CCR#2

What is up, peeps, and welcome back to the channel. I'm Lenny, and today we'll be answering yet another major media question regarding how one's product engages with audiences and how it be distributed as a real media text. Now, before I get into the video, you guys please drop a sub below and drop a like if you can. It really helps out the channel, and I'd really appreciate it. Now, to answer the question, we need a film. And what better film to use than my own medium product, Despondent, which some older fans might be familiar with. However, if you're new to the channel and haven't watched it, I suggest you gotta go back and watch it. It has some useful stuff in it. I'll link it in the description below. And now that that's out of the way, let's begin, shall we? Okay, to start off, my media product slash film, Despondent,
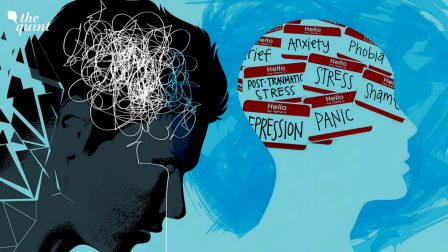(0:47)
is a melodramatic thriller with themes covering mental health and society's treatment of male versus females. See, these ideas help develop the genre of a melodrama by making the film feel a wave of heightened emotions, thus appealing to mainly sentimental and emotional teenagers who seek comfort via relating with others about their sad past. This process of utilizing a media product to create meaning in an audience can be best explained by the theory of Roland Barthes.
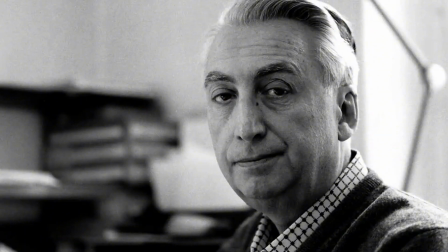(1:17)
Roland Barthes' theory brings attention to how the utilization of media text can help create meaning to the implementation of signs,
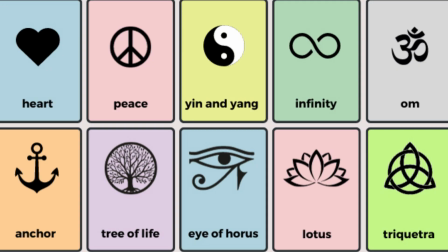(1:24)
symbols, which are then left to the audience to interpret and extract meaning from. For example, in my film Despondent, an iconic symbol is the frogs on mental health posters behind the female character,
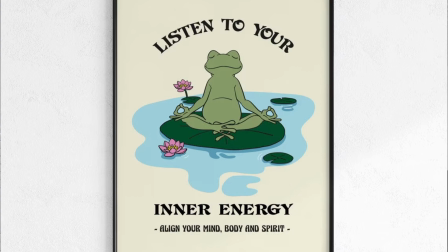(1:37)
which can be seen conversing with her school counselor about what's going on in her life. These frogs, despite only appearing for a few seconds, help foreshadow the story's plot by functioning as a symbol of growth and development.
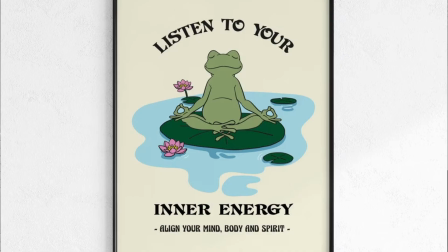(1:53)
Basically, whenever the audience sees the frogs, they'll think about how a frog starts out as a little tadpole,
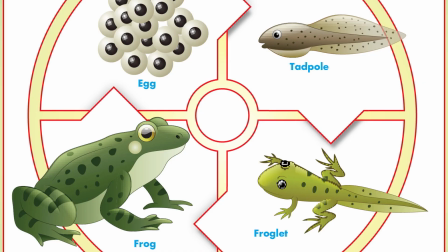(1:58)
who has to fight for survival in a big lonely world, and slowly evolves into a big frog,
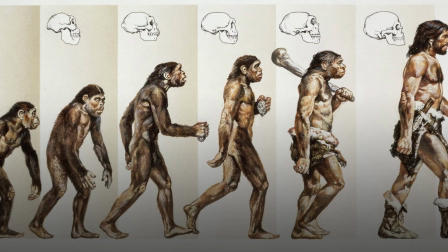(2:03)
which can be interpreted to when us humans have to evolve to overcome both physical and mental challenges to later achieve happiness in their young adult lives. And other implementation of signs and symbols to engage different audiences that adheres to Roland Barthes' theory and can be seen in the two trailers me and my can be me and my group created for Despondent. Our first trailer caters to our melodramatic fans as we chose emotionally charged scenes that focus on the
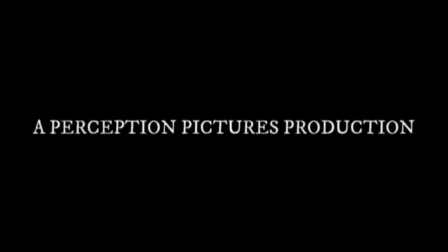(2:32)
character's inner conflict and key plot points that would make the film feel a variety of heightened emotions they could relate to,
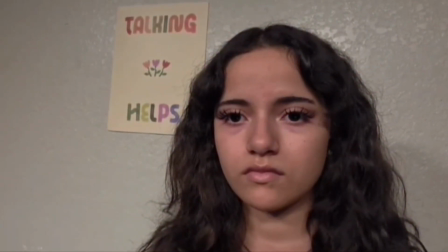(2:39)
such as loneliness or not being understood, while still concealing our film's ending.
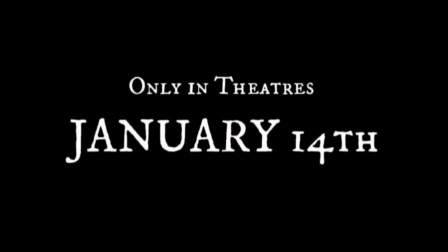(2:45)
Furthermore, the evocative music in the background helps establish that this film is a melodrama by being a main convention in various melodramatic film trailers for movies like The Batman Begins, one of the inspirations for a melodramatic genre within Despondent.
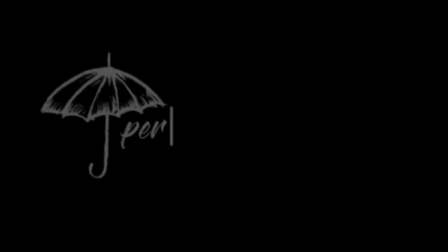(3:00)
Moving on to our second trailer, we can see a shift from focusing on emotional viewers to a heavier focus on
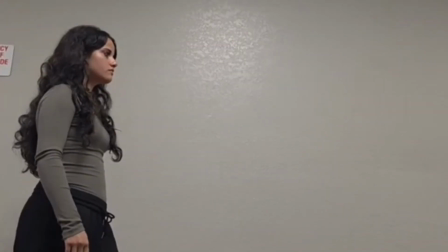(3:07)
audiences that enjoy suspense and thriller movies by utilizing a different musical score that creates feelings of unease and tension.
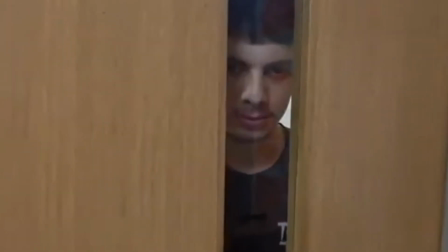(3:15)
The trailer also ends a little bit more cryptic via the use of an aerial shot with key lighting on the female protagonist to depict the character's mental conflicts, and thus leaving the viewers questioning what happens next rather than focusing on making the audience feel strong emotions. However, my team's utilization of signs and symbols to engage within audiences whilst making a product that can be distributed as a real media text doesn't stop there, as Roland Barthes' theory can also be applied to how we create and plan to advertise our movies' posters. Through our posters, we can further advertise and reinforce our film's reach to our two main target audiences of drama fans and suspense fans.
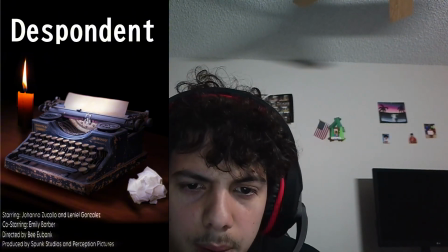(3:59)
On the first poster, you can see a dark background that helps create an emphasis on the typewriter,
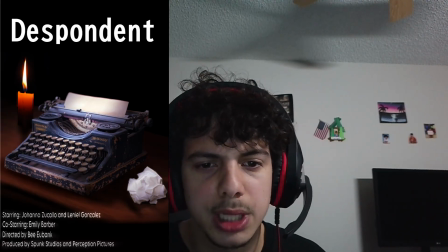(4:04)
and it also helps to foreshadow the certain dark themes of our film.